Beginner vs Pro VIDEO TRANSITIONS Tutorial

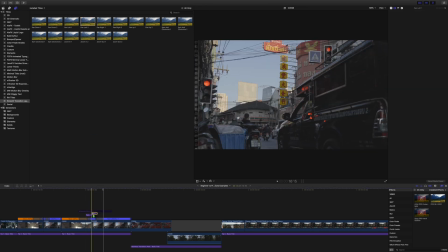And this also means that you can only use half of that transitions, and this is basically what I did here. Like you can see there is the pen left 1, which I would usually drag over the first clip,
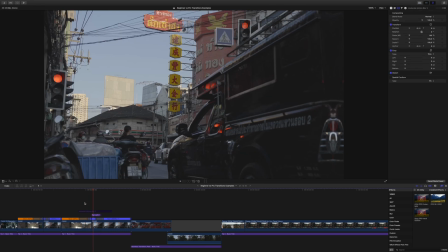and there's the pen left 2, which I drag over the second clip to generate this motion. But because I already have the speed ramp in the first clip,
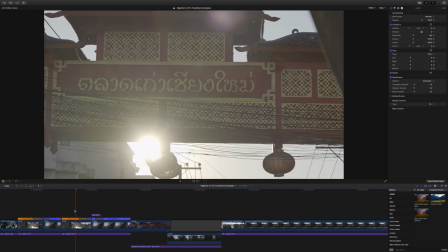I can only use the pen left 2 over the second clip to give it more motion,
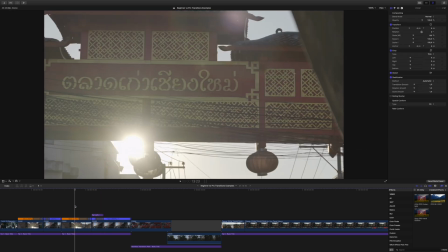and therefore the speed ramp that in tip 2 looked bad suddenly looks good.
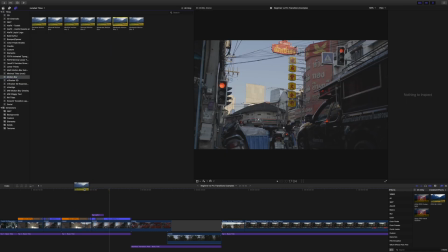Of course, what you can also do is to add some motion blur. I also use motion blur here from Nangle.
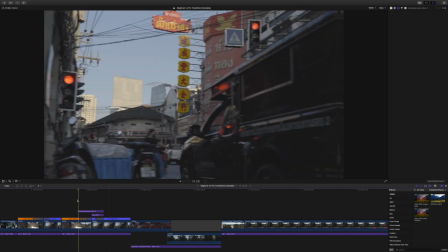I actually have multiple motion blur plugins because I feel figured out that different motion blur works for different clips, so it's good to have a few more plugins of that. But generally, to make it look even better and to hide some imperfections, you can use motion blur, and I would strongly recommend doing so.
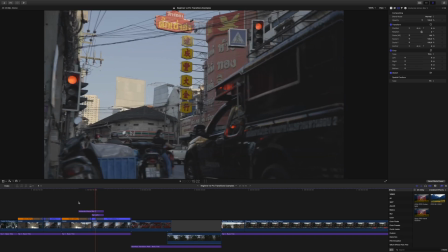That makes your transitions even better. So much for tip 3. If you don't have enough motion in a clip, you can likely use such transition layers to extend the motion. And if you don't use Final Cut, I think there are similar plugins for Adobe Premiere. I'm not sure about DaVinci Resolve, but generally, guys, if you're still on Adobe Premiere, it's time to switch to Final Cut Pro, especially with the new M1 Max. It's a dream. And it's time to talk about the sponsor of today's video, which is myself, or better said, my Seamless Mask Transitions pack.
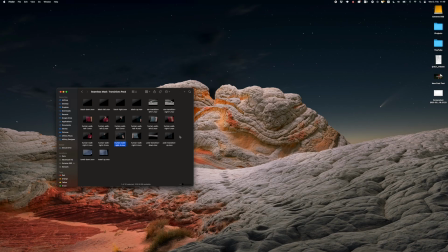If you're watching this video, you're likely interested in mask transitions,
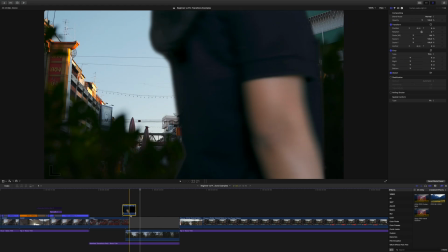but you don't want to spend so much time masking certain stuff in your clips out and animating that, and that's why I created this pack.
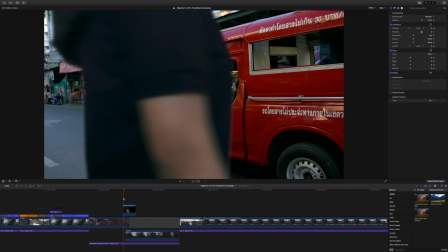It's a bunch of clips that you can simply drag over your footage, and instead of masking a subject out,
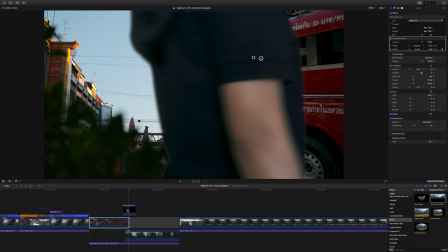you can add a very basic, simple, straight mask animation below it, so in your actual footage,
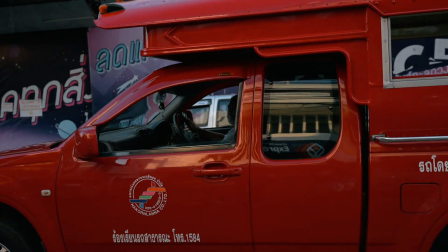and suddenly you have a perfect mask transition, as you can see here right now. So if you want to know more about the Seamless Mask Transitions pack and how it works, I will leave a link to that in the description below. And tip number 4 is to avoid artifacts when you use zoom transitions. This happened pretty quickly, and I show you what I mean here.
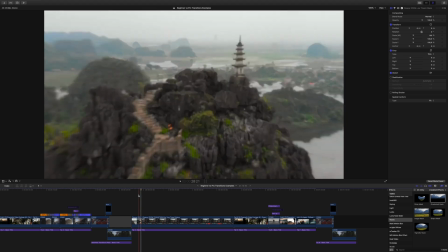So you see this transition here, and when I stop at the right place, you see that the stones on the right side are actually mirrored in the sky.
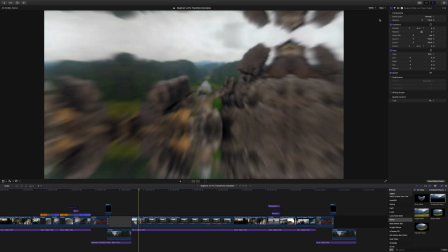And that happens because when you use zoom transitions plugins, the second clip is always mirrored at the edges, and that causes these artifacts that you can see here, like the stones being displayed in the sky. And I actually made another video about that about 2 years ago, where I show you exactly how to solve issues like that. So I will leave a link to that in the description. You will also find it in the upper right corner here.
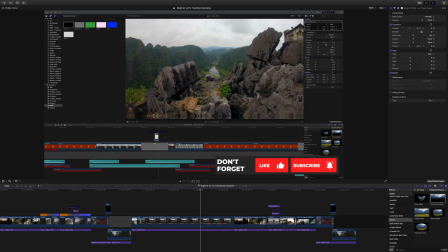But generally, how it works is that you overlay these parts of the image with a solid color layer, for example, that has the same color as its surrounding, like the sky here in that example, or simply another clip. So it's a bit more complicated. Definitely watch this video there, but make sure that you watch for something like that, because when you see this transition, it just doesn't look good.
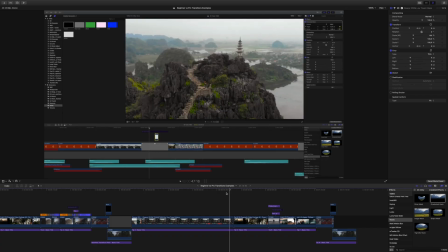And when you watch it later after I did this fix here, then you can see it looks so much better. So definitely watch for stuff like that. And let's come to tip number 5, and that's that smooth transitions should generally have camera motion in the same direction. It's not always perfectly the case, but if you generally stick to this rule, your transitions will look a lot better. So let me give you an example here, also from my Fuji X-T4 video with the waterfall.
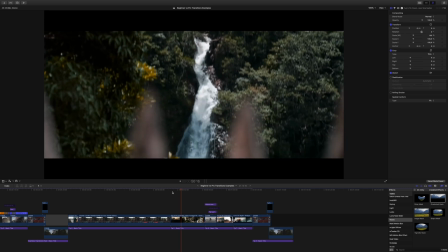So here we have this sunset time-lapse at the beginning, and you see the camera moves down,
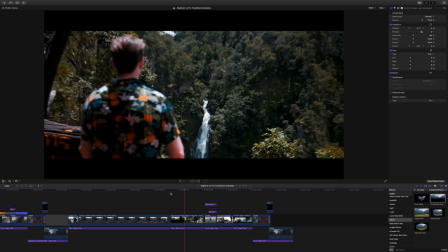and the camera also on the waterfall moves down,
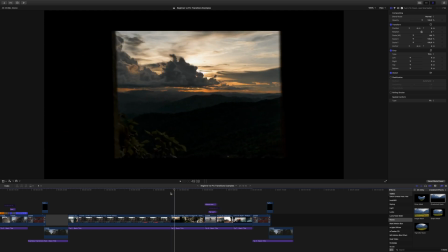and that's why this transition works really good, even if it's like a mix of a speed ramp and a masking transition.
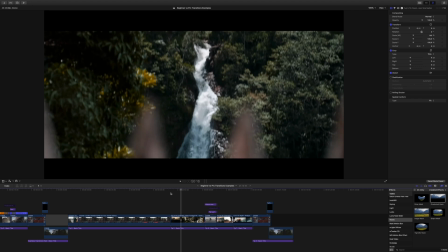What I did here, like I faked this mask by inserting my own object there, because it was kind of complicated.
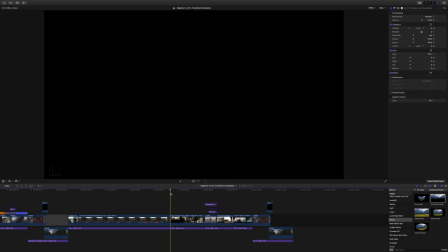This transition actually took me about an hour to make, so definitely spend a bit more time on your transitions, then they will look better. But what you can generally tell here, just because the camera or the motion of the clips goes in the exact same direction with about the same speed, it looks good.